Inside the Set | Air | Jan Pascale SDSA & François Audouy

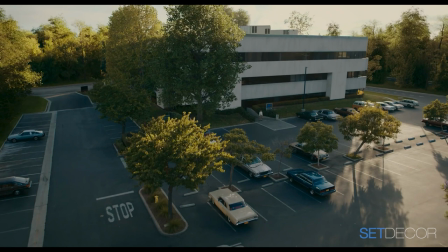8:08 Very, very quickly, we found this building in the Santa Monica Business Park that was going to be the entire production, costumes, art department, set deck, editing, everybody in the two floors of this building.
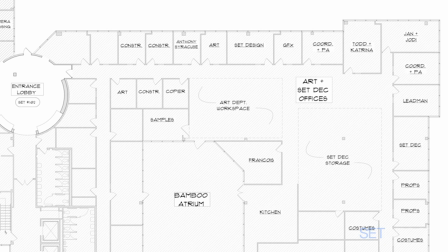8:23 We took over 22,000 square feet for the set.
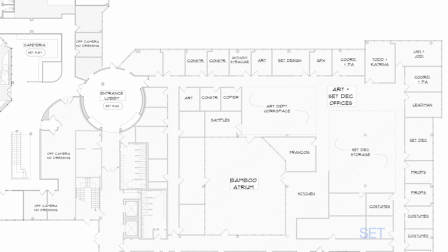8:28 So we actually moved in on a Friday and there was no furniture and we were sitting on the floor.
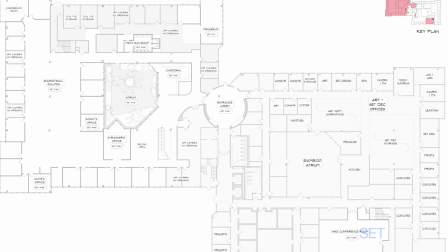8:34 I remember, with our computers and a few fold-out tables with some books and things.
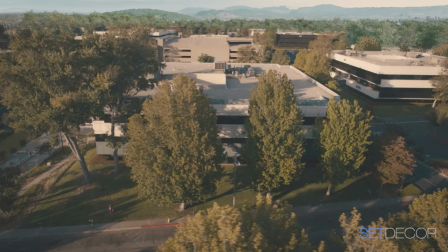8:42 And I think construction started, they moved in the same day, we didn't have one drawing. So this is what we're looking at now is the building with a visual effects set extension to make it look like Oregon.
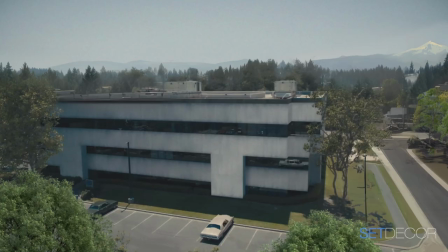8:56 So it's been painted, the horizon's been painted to look more verdant. When was it decided to shoot everything as much as you can in this building? When Ben scouted it, he went on like a 30 mile an hour walk through the building,
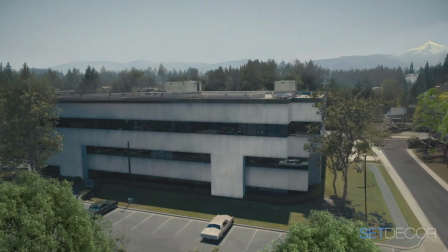9:11 just sort of like talking and, oh, this could be here and this could be there. and then when he came back and did the second walkthrough
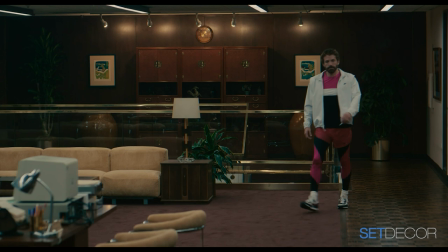9:18 it really kind of clicked for him that he needed a
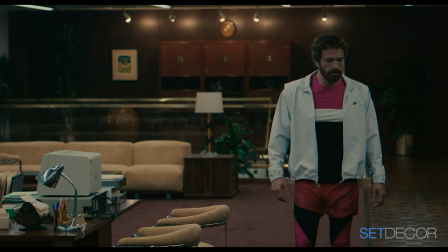9:24 c-suite this is the c-suite upstairs with a with a world that was more of an executive world and then a very separate
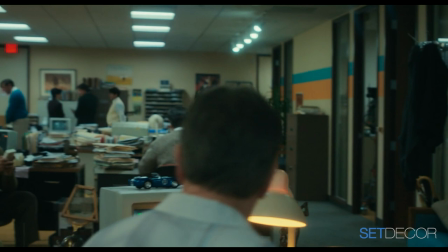9:32 bullpen downstairs and that's it i mean it was very very gut instinct in terms of like the programming of the space of where things could be
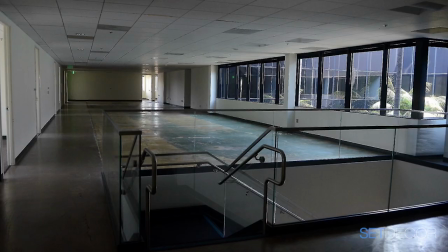9:41 Now, of course, all of this doesn't look like 1984. It looks like 2004.
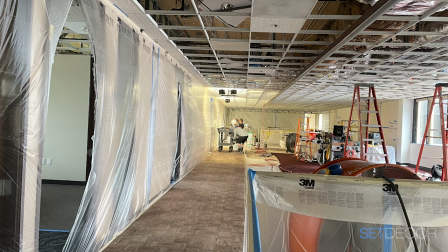9:47 So we realized early on that everything had to be gutted. Every floor surface, every wall surface, every ceiling surface, every piece of carpet, every door, every window, everything had to be reclad.
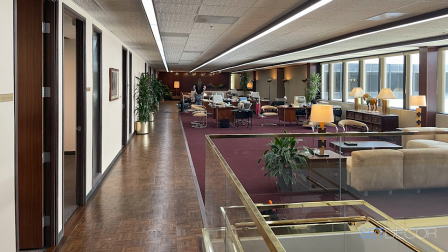10:00 I mean, Jen did just such a phenomenal job with this, with bringing in the 80s into this world. And I love, Francois, that you changed the railings to brass.
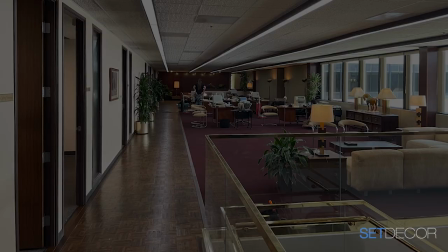10:09 That made such a difference. Because brass and glass equals class. Exactly.
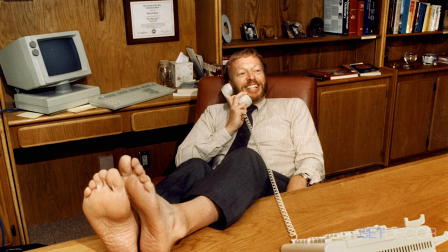10:16 We didn't have a lot to go from in terms of what Nike looked like. We had these precious artifact photos that took weeks to find.
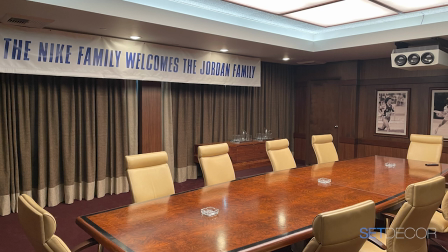10:28 And there would be a CBS interview or a few archival photos. But it gave us just enough information. And it really wasn't glamorous, a glamorous place.
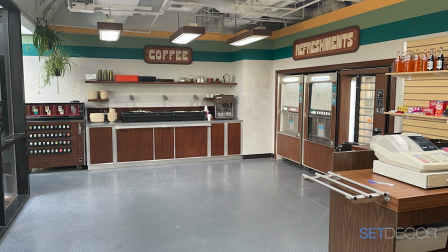10:41 It was it was we wanted to paint a picture of a very sort of normal 1980s corporate culture. And the main business was running shoes. You know, there was no such thing as a basketball line.
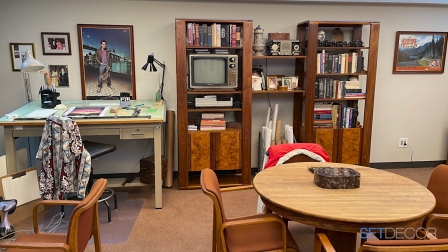10:53 The 80s is still very popular. It seems to be a very picked over inventory in town. How did you approach going about getting the things for this movie?
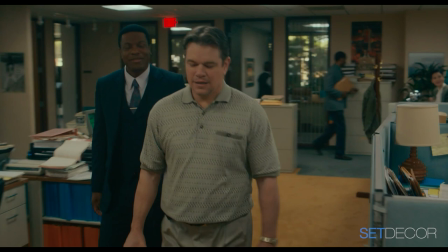11:03 It was a bit daunting because, you know, we were walking through all these side offices saying, OK,
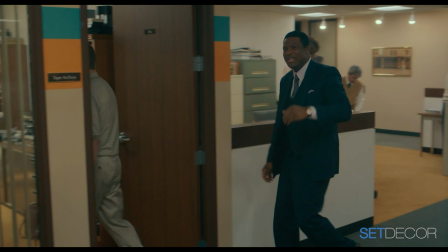11:09 well, we'll do the big bullpen out here. and then we, well, maybe we won't see into this office and maybe we won't see into that office.
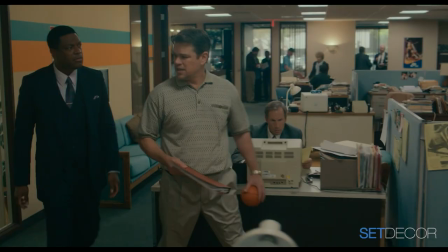11:16 And we ended up seeing into every office and all those offices off to the side had to have something in them.
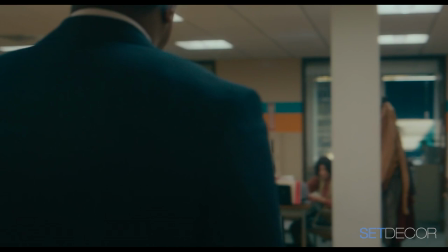11:22 At least, you know, we would do the minimum of a desk,
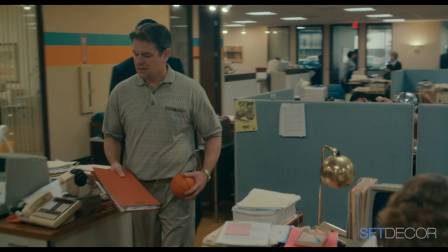11:26 a desk chair, guest chairs and art and plants.
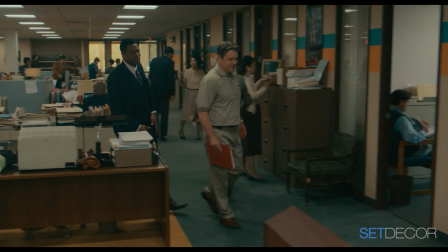11:32 Plants helped us a lot. But we were worried that we couldn't find enough stuff.
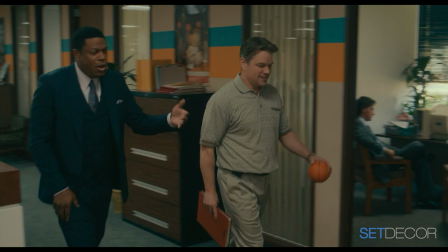11:37 So I reached out to all of our prop house friends, you know, advanced liquidators and Warner Brothers.
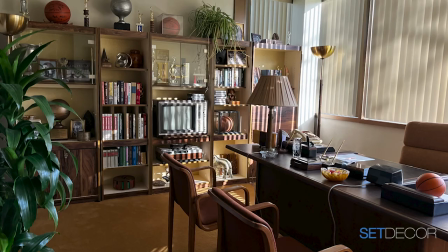11:44 And Robert said, oh, there's a show in Texas that's liquidating right now. And he put me in touch with the set decorator there who had this humongous warehouse.
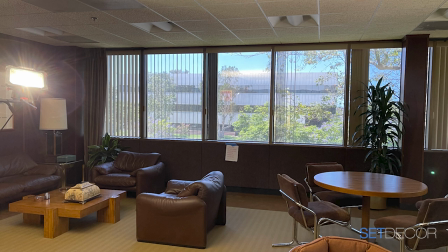11:56 It must have been 50,000 square feet. I mean, it was huge. And she would send me videos and photographs. and we would FaceTime and they would tag things, she and her lead man.
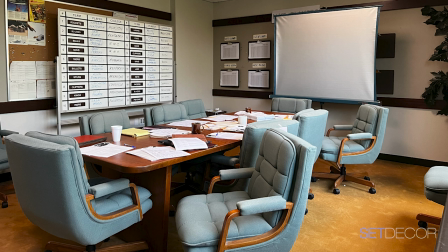12:10 And she had desks and bookcases and sets of office chairs that you see in the small conference room.
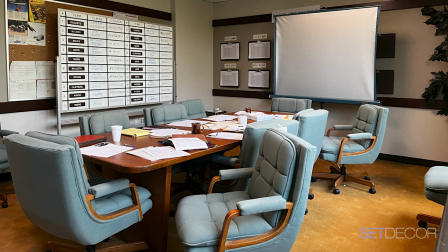12:17 They're a blue fabric with a blonde wood frame.
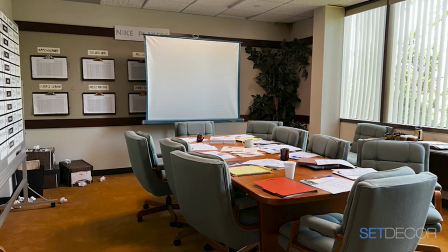12:22 And she had 12 of them. And that's exactly what we needed. And she had a matching conference table to go with it. One thing that we really were trying to do was we were trying to break away from the same
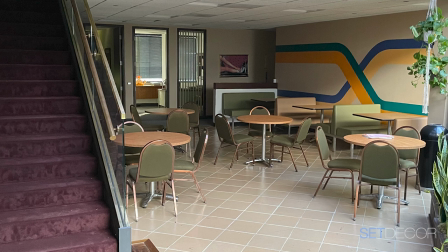12:35 80s chairs that you've seen all over the place and find things that were more unique.
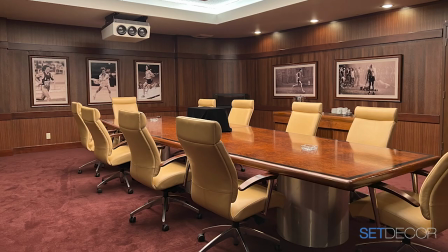12:41 But the tricky thing is we had to find 10 of them. You know, we had, I think, three or four different conference rooms that we needed multiple chairs of. Yes. This was the hero conference room where they make the deal with Michael Jordan.
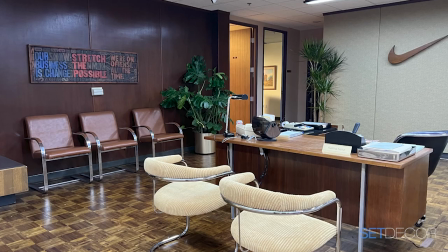12:55 We were so lucky with the things that we found. Omega recovered these chrome chairs for us. and some of the desks that that desk i think is from omega we grabbed desks from wherever we could this was
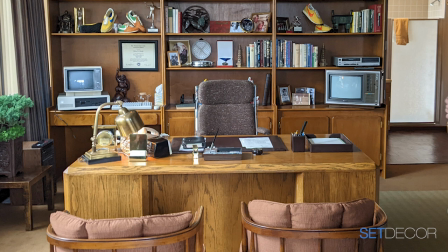13:11 one that came from the texas hall and this these chairs came from texas they were originally upholstered in blue and we brought them into uh
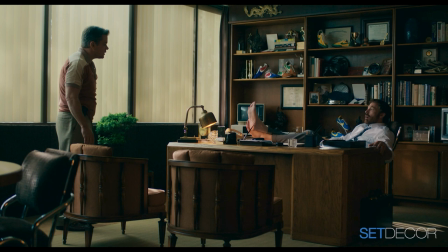13:23 phil knight's color scheme ben was adamant remember this francois that he wanted all the computers to work they all have to work The way that
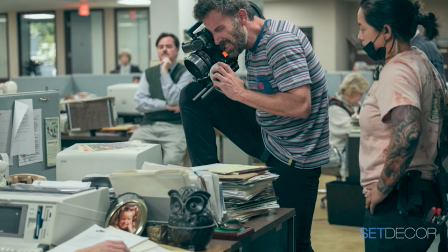13:32 Ben works is that he has a C camera shooting extreme close-up just of the entire 22,000 square foot set.
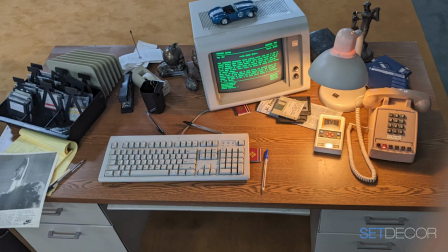13:42 So the thing that Jan did that I think is extraordinary with her team is that every desk is completely dressed and is able to be photographed in extreme close-up, but also has a story behind the employee who is assigned to that desk.
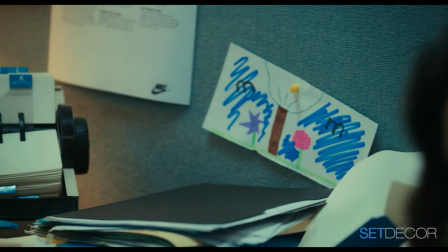13:59 They all have like personality and authentic detail from the company.
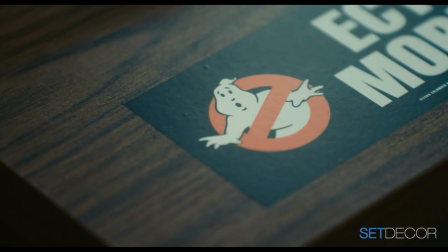14:06 Ben wanted what he called, I remember that details.
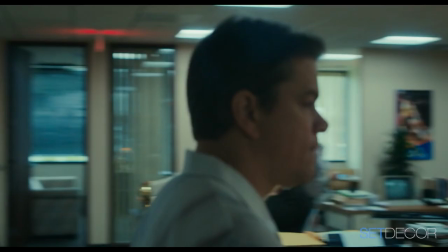14:10 So he wanted ephemera that spoke specifically to 1984, like on every desk.
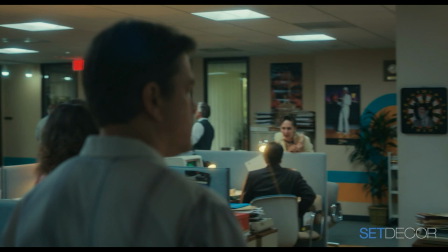14:18 And then when we did that, he wanted more.
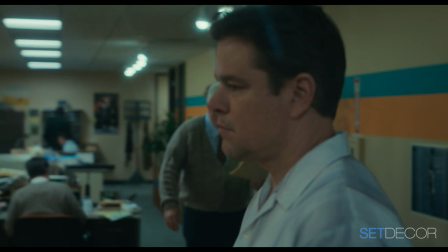14:22 so it was i mean he was ben would literally come in in the morning with his phone and be texting me like links to ebay get this tomorrow get this today more more more more handheld game devices more this more that yeah it was i don't know how you did it jan it's
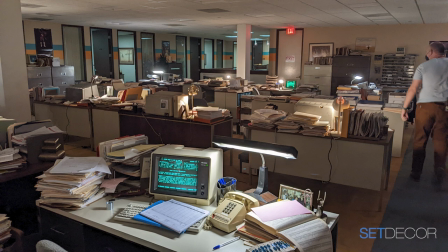14:39 incredible uh great team i would sort through the smalls that we brought and we just brought tons of smalls and the the gang would just grab things.
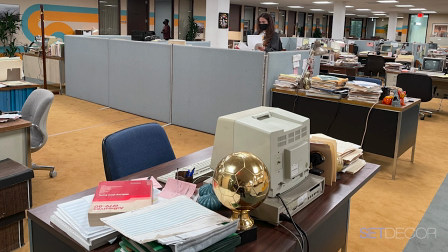14:50 And I'd say, okay, everybody has a theme, you know, give everybody a personality. And they were really great about doing it. It was terrific. And of course, Joni Anderski, my assistant, was unbelievable.
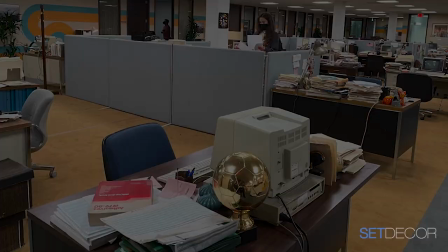15:04 And she was ready to bite my head off a couple of times because I would say, I need more desks. I need more desks. How can you need more desks? He's got them all. Have every desk in town. How could you need more? And there were so many things that Ben remembered from his childhood that are so copyright protected that we were terrified to get them. And then finally, in the end, he was like, I just want them. Yeah. We put stuff in there that they decided to deal with and figure out later. And he said, I'll take full responsibility. Just put it in and we'll deal with it later. If we see it, we'll pay and we'll make it work. Yeah. But it's stuff that we've always shied away from over the years. It's like you can never use Garfield and you can never use the eight ball and you can never, you know, all those things, the Rubik's Cube. Oh, my God. Clearance people would bite our heads off. And he was like, I want it in there.
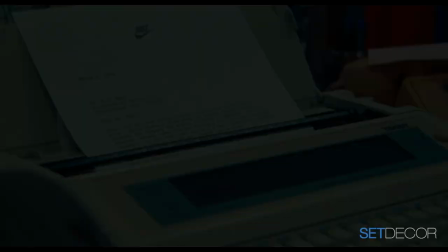16:04 Yeah. Yes, sir. Whatever you say.